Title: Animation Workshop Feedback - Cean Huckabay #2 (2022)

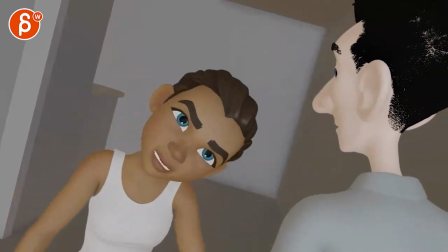0:03 all right let's watch the whole thing here there is sound hey man you think you were bad i just spent all day mending socks all day just
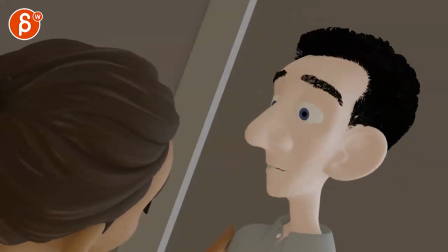0:12 socks so will you please just let me have this one thing yes i will okay don't hurt me great hey man you think you were bad
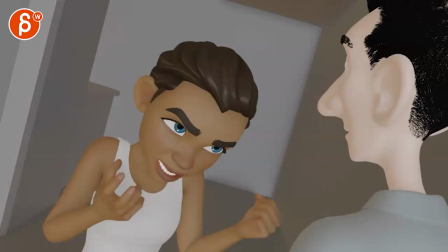0:19 okay a couple of things here and it's gonna go away from the audio just a bit the first thing i will be careful about is having
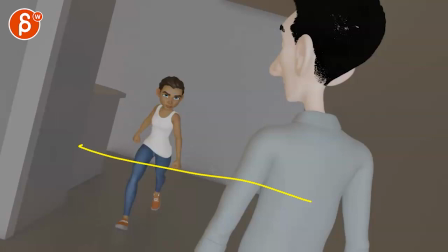0:28 such a massive dutch angle with your camera this is usually for horror movies or super comfortable scenes and i think uh it just gets a bit too much i don't think to be honest we need it it's just rare that you want to put something like that in there uh just it's so for such specific reasons in terms of
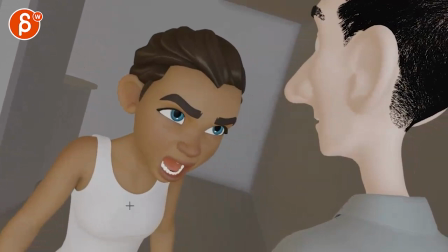0:44 filmmaking and it's you know if this was a like she comes in and then some other arms grow out and she gets fangs and all kind of creaturey it's all kind of weird Sam Raimi
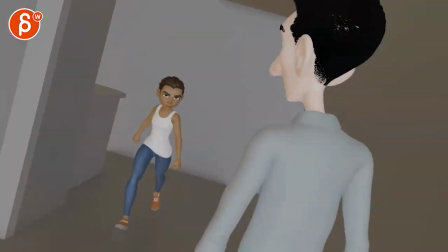0:58 style something then you could have that but the first thing I would do is just flatten out that horizon and then just have her come in and you can always pan left to right you know if she is if she ends up being here and she needs more room or something to go left to right you know she goes in here she goes right to left and turns you can all accommodate
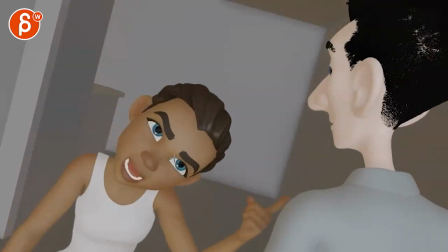1:17 that by panning and something was the other thing that happens is that when you hear she gets really low if you look at the thirds in my whoa
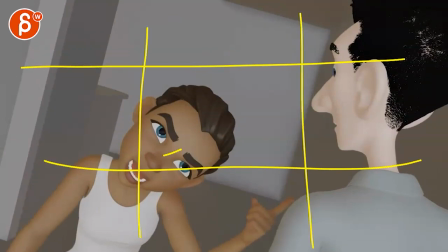1:25 sloppily drawn thirds here she gets very very low same thing here
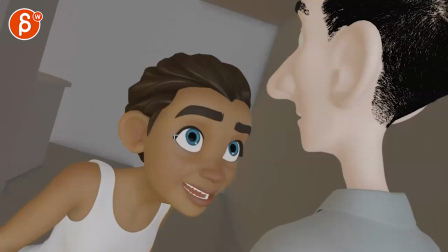1:33 especially around yeah that was the lowest part but also she is very assertive you know she's she is the dominant person here but then visually she's lower than him there's something that doesn't quite work for me with this that's
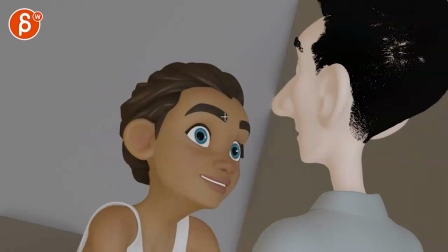1:48 mostly through all of this and then here again i mean you know you will have diagonal lines that make it dynamic but i don't think it's needed here also watch out you got a tangent
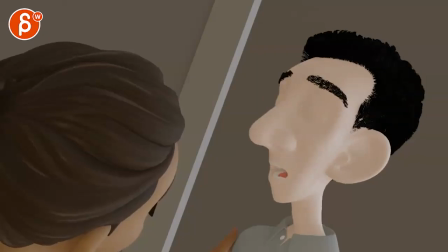1:57 right there with him not moving that's the other thing is the other part of the animation feels very
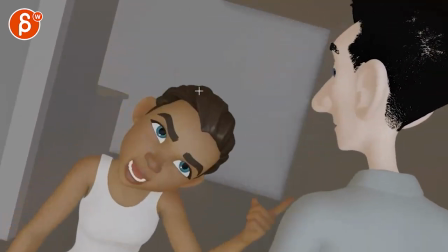2:05 one axis and a bit simple i like that she is walking and turning i think that's pretty cool why not that's a good complexity
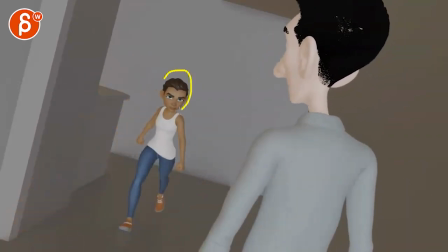2:14 it gets a bit stiff in the head there's an overall head world space ik feel to it and
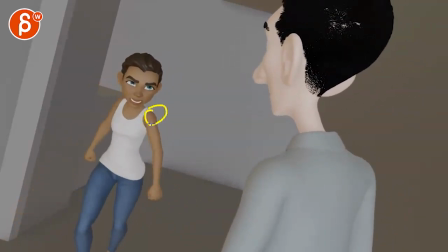2:24 then the other part is that when she lifts her arm i don't see a massive change in here shoulder and chest where it
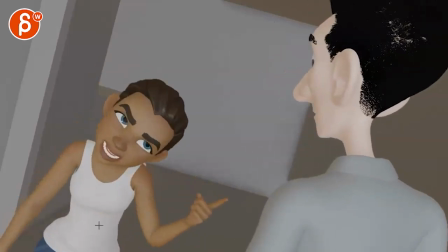2:33 feels like this it's a bit of a separate move compared to the rest of the body and that kind of goes into the rest of the shot as well where
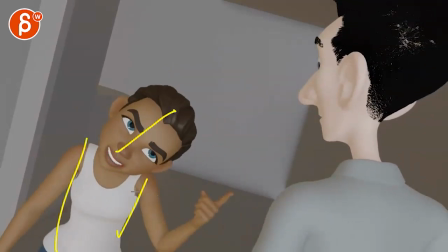2:41 this feels like this is straight and then we just have the upper part of the head rotated over without the lower neck in
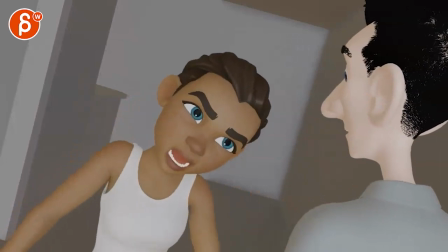2:48 there without anything in the spine for a bit of a different line of action i
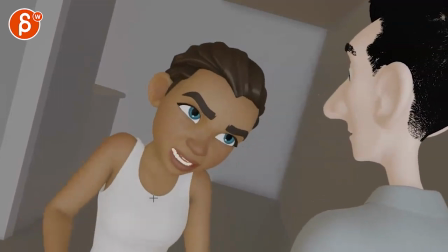2:54 feel like both shoulders go up at the same time there's some
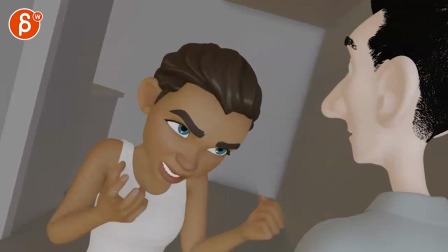2:59 separation that's needed here this feels like there's a bit of an offset compared to this which is good but then we end up being a bit too
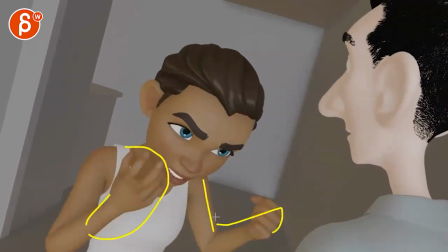3:09 together even though silhouette wise it's different it's just a twinning aspect of it of just both arms doing the same thing this gets a bit too close where we cover the face a little bit but it almost feels like she's scratching this
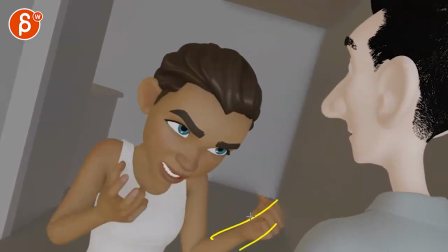3:22 arm just kind of pops into frame over one frame and then sticks there versus having been an ease in or especially overshoot with that level
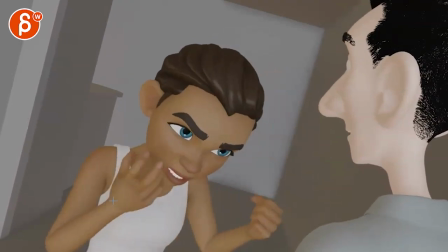3:30 of energy going up and down they go down at the same time if it's a bit too pose to pose at this point this forward move feels
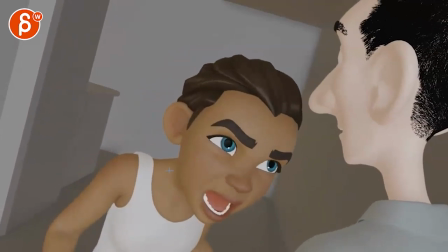3:38 a bit simple one axis same thing with the head going up and again it feels like it's just basically this joint there and nothing else is
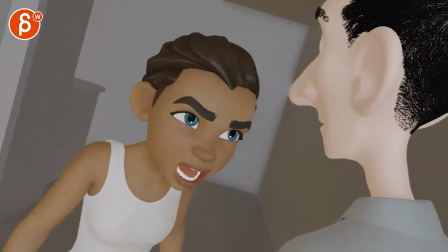3:47 part of that pose change and then as we go back here the timing feels
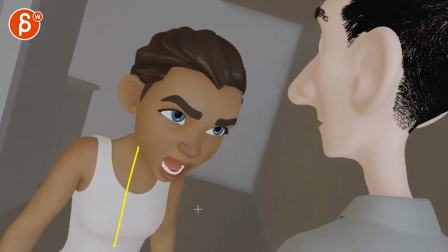3:53 a bit even from here to that so in your graphite it feels like a fairly straight linear line
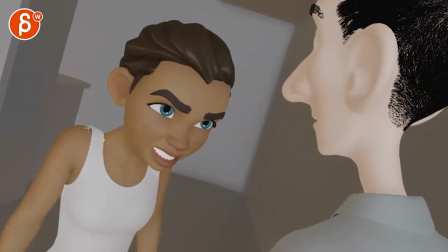4:00 and then we go back forward i do like that she starts with the shoulders and it has that but then
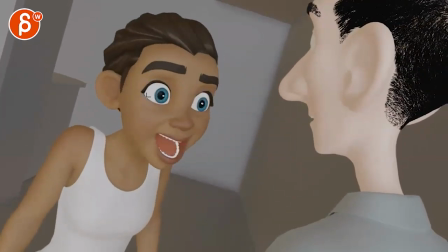4:06 it's unfortunately back into very simplified one axis move and also just the head joint there
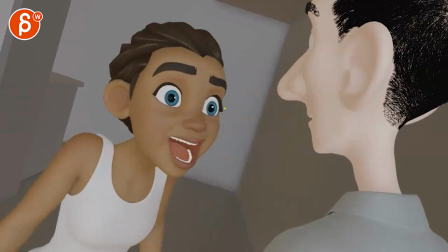4:13 and again spacing wise it feels very harsh if you look at if you check that spacing
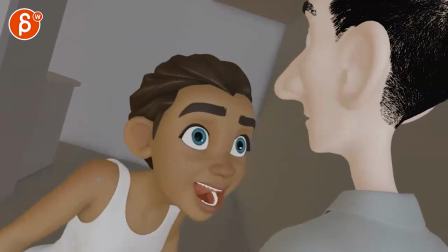4:18 here bam then we hit just that wall here same thing with the body just everything is very linear
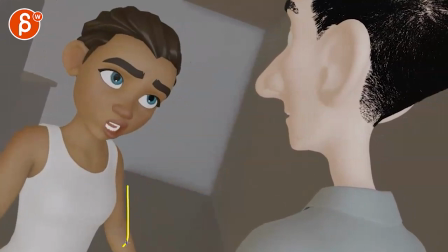4:25 and again we go back in one axis both arms here moving at the same time
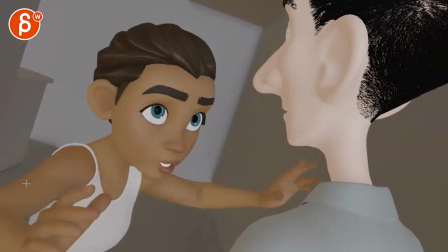4:31 and then spacing wise it's all where this pops into frame but then sticks over
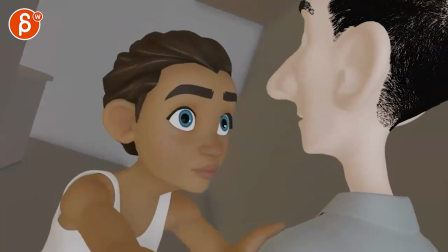4:36 one frame and then pops back onto that and
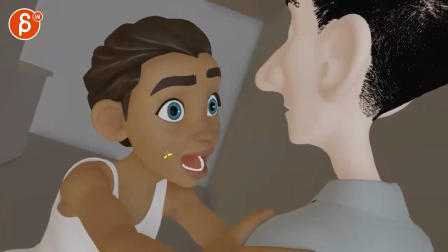4:42 then again we're going into just a very separate upper neck here
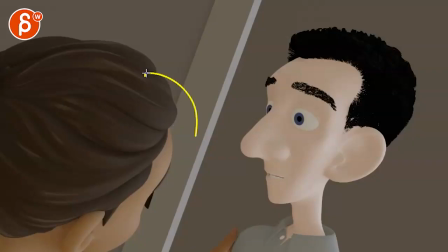4:46 or just a head joint there rotation with her also
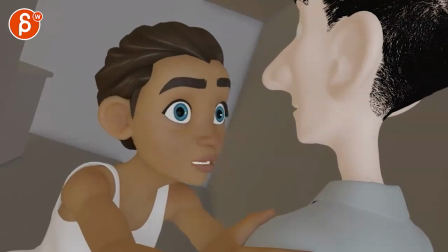4:51 not really there are no eye darts like it doesn't feel like she's really focusing
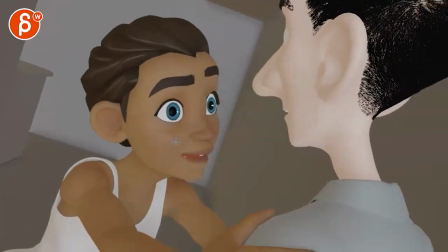4:56 at that point she gets there's a dart here but then after that she feels like it's it's like a robot that malfunctions where it's just that stare now you might argue that's part of the line here so will you please just let me have this one thing yes
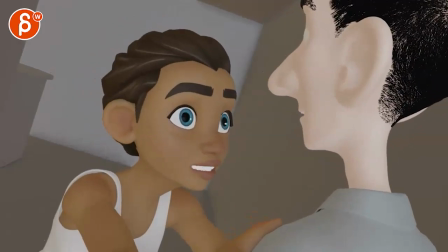5:10 you might say what then that's when she's like she's freaking out
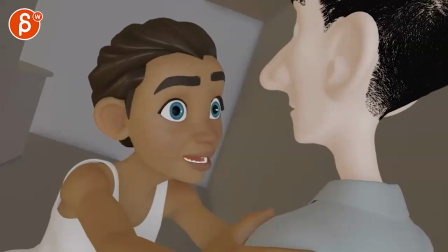5:14 manic maybe maybe i could maybe buy that it just but
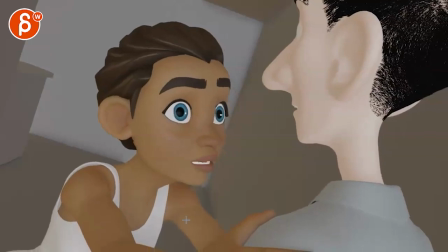5:19 it just adds to that whole a bit of a simplified biomechanics feel to it same
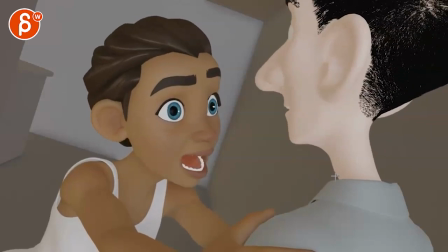5:25 thing with him i know she's holding him but then everything is really just located in here
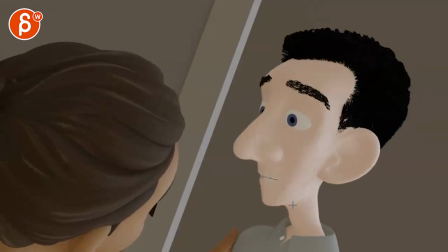5:30 and especially there again i know she's holding him but it gets very one axis
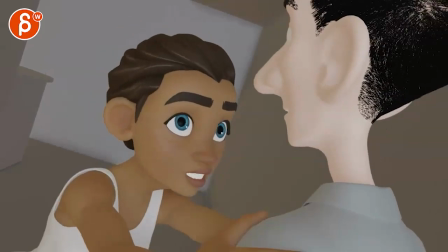5:36 just up and down up and down and then this movement in the jaw is the same thing here if you look at her mouth here i think we
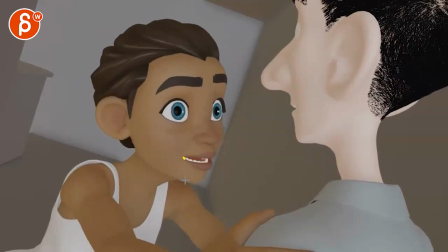5:44 go too quickly from shape to shape you pop from this to this and then it locks like there's no there's no arc in it there's
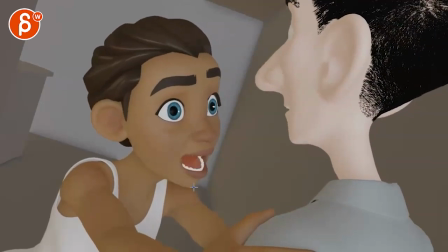5:52 no ease in and out the jaw just pops down it's a little bit of an ease in here but then it pops back down it's just very
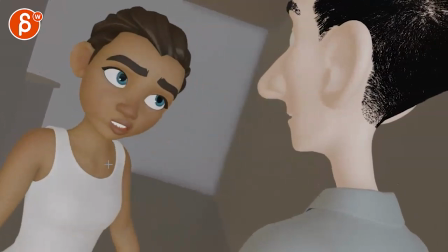5:59 chattery i think there are too many keys in it's to be a bit simplified but at the same time sometimes it feels almost a bit broken here in the enveloping but you have like this big jaw move where it doesn't really affect the head and especially here on him
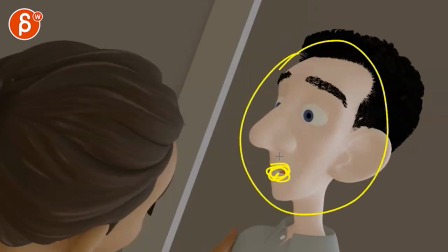6:15 it just basically just stuff is moving without anything else in there you have to think in terms of just if it's like a big
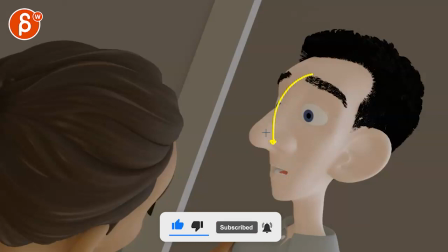6:24 accent and you move that that jaw down is it going to also pull the head down a bit and also in all axes just to give it more complexity and natural
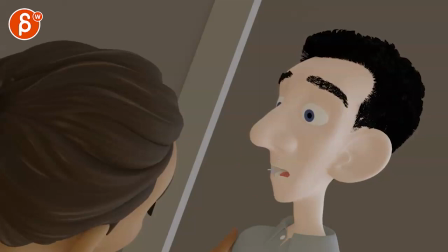6:31 feel to it versus just this computery move and then do we need to have all of those jaw movements up and down
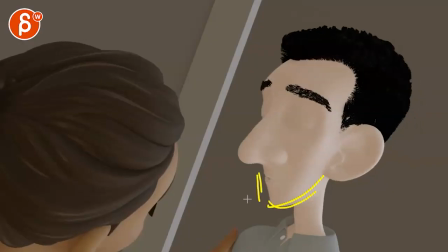6:39 it just gets a bit too skeleton jaw chattery that's
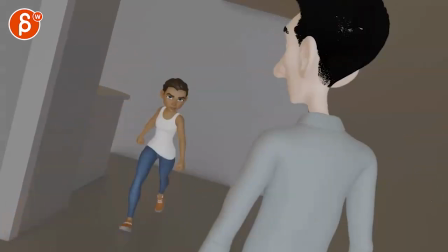6:46 my main thing even through here you can see that he seems to have head ik headspace you know being in world space there where you go back and you have
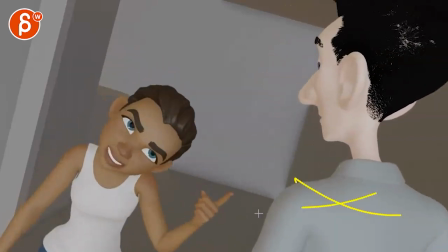6:55 all those rotations in the chest which i like it's good that there's movement
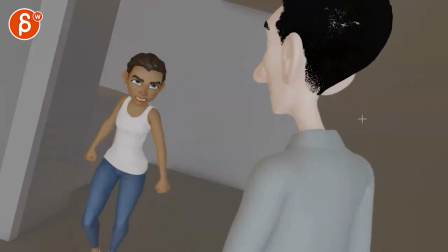7:00 in there it doesn't just glide back but it makes this very separate where this is something and this is something else